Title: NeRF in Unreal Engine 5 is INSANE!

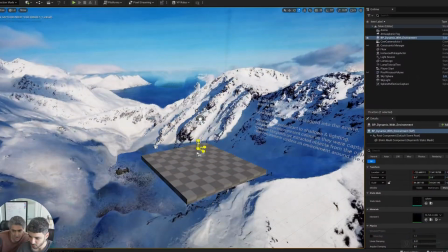0:02 Wow! Alright, get ready to have your mind blown. We made this cinematic video in Unreal Engine 5 in one day. What the fuck? With one single drone footage. What the fuck is this? Let me show you how we did it.
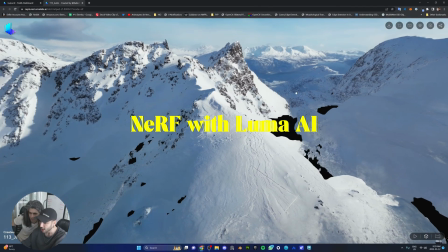0:21 After creating the Nerf file from the footage, we imported it into Unreal Engine 5.
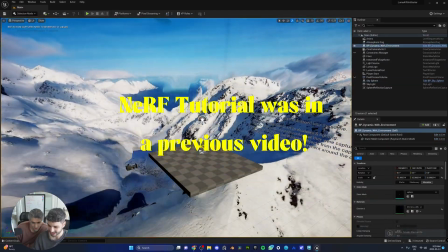0:26 It's literally as easy as dragging and dropping it into the viewport. Now that we had the whole scene ready, it was time to find the best angles.
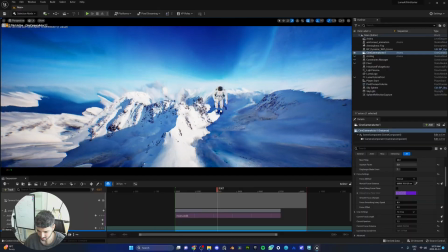0:33 And those are the angles with the least amount of artifact. That's the trick. It's funny because if you go to the sides of the nerf, it's gonna end up looking like this.
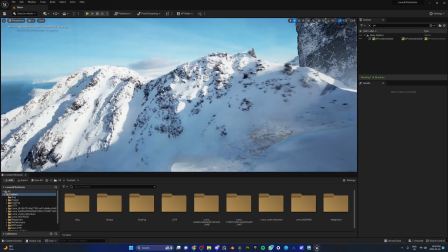0:41 And that's not what you want. So you gotta play it smart and keep looking for the best views and then place your cameras there. The snowy mountain gave us the Game of Thrones and Lord of the Ring vibe.
Rohirrim!
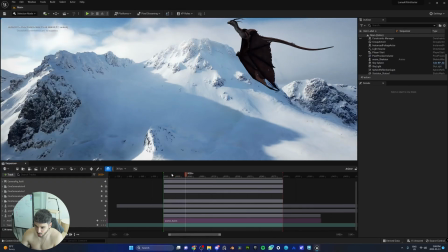0:54 To the King!
So we added a flying dragon and the Argonauts statues to our scene. Shout out to these guys for the models. Now of course the first thing we had to do was storyboarding, planning out the order of the shots and then placing the items in the scene accordingly. But at the same time you wanted to maximize the potential of one single drone footage, that's two, one single drone footage and making sure we can stay in the scenes as long as possible without it feeling too repetitive.
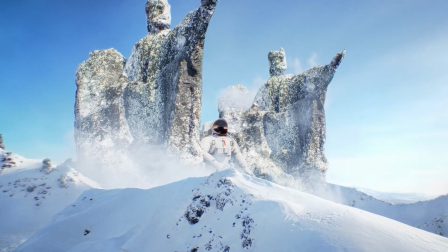1:20 We had the astronaut moonwalking between the statues and we wanted our camera
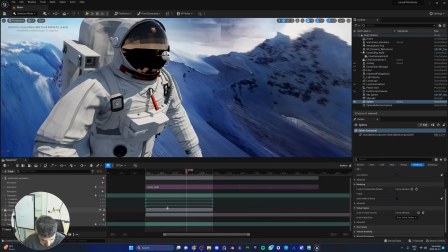1:25 to have some dynamic movement so we attached the tracker to the helmet of the astronaut.
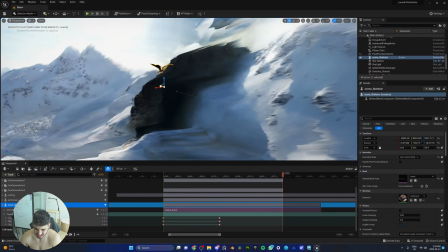1:30 And for the dragon all we had to do was keep him its position from one place in the scene to another And that's what we did for a super wide shot We also wanted another shot where the dragon would sweep right underneath the camera and as you see it passing by You're gonna
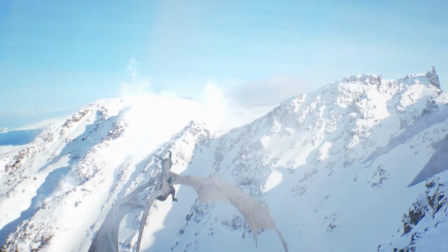1:43 get this huge camera shake because it just gives so much respect to the weight and the size of the dragon The camera shake was later added in pose in DaVinci Resolve Now there is however one shot that is not using the nerf at all and that's this shot right here The reason being
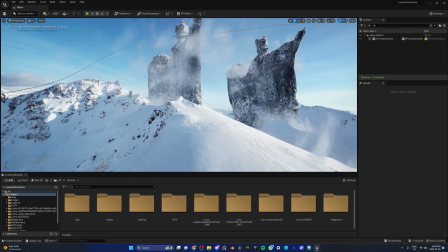1:57 the Nerf just didn't look good when we pointed the camera down towards the floor But we didn't want to go in and model a whole new mountain because that would ruin the purpose of creating something quick with a Nerf So we went to Quixel instead got the snowy clip laid down flat on the ground Duplicated it so it has some depth and then shot the dragon flying on top and that way we got the beautiful shadow and now for the finishing touch
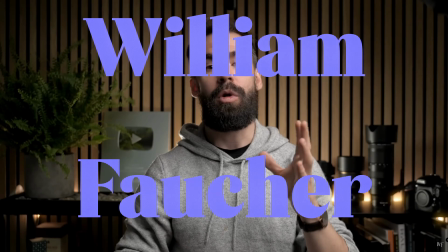2:17 I remember we bought this pack called easy fog by William Foucher which is another amazing youtuber who does a lot of Unreal Engine
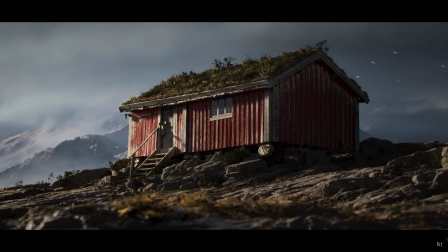2:25 5 tutorials and This easy fog pack is another way for you to add realism and depth to your shot to make them feel alive and
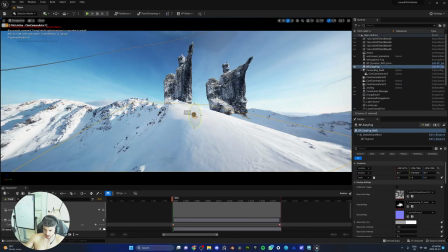2:33 a lot more natural So all you have to do is download it and use it in your scene by dragging and dropping the blueprint scaling it Rotating it
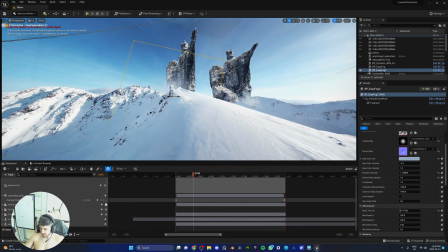2:41 and playing with a few settings to get the shots you want. We really do recommend Now that the BTS is a wrap, I just want to share something with you guys, something deep and meaningful between just us, me, Fireheart, and you right now. We're not sharing this new AI technology with you to discourage you guys from creating your own environments, not at all. In fact, we're trying to do the opposite. For example, if someone is new to Unreal Engine 5 or 3D art, and if they're afraid to try animating their characters or creating new stories, now this could be the opening for them, for you to start trying making animations, short stories, because you as one person have the capability to go outside into the wild and not just be behind your computer, take a beautiful shot and now you have your environment, then you can go ahead and put in some metahumans, animate them and you, a solo artist, can create your own short film, where before that was impossible because you needed to spend a month on creating the environment. So I guess if you look at the positive side, There's so much to benefit from and that's what we're trying to share with you guys. He's right. Thank you That's what he said. Yeah, yeah, thank you But thank you guys again for watching this video if you guys have any question leave them in the comments If you have two question make sure to come to our discord server. We are chatting with everyone there. See you guys tomorrow Ciao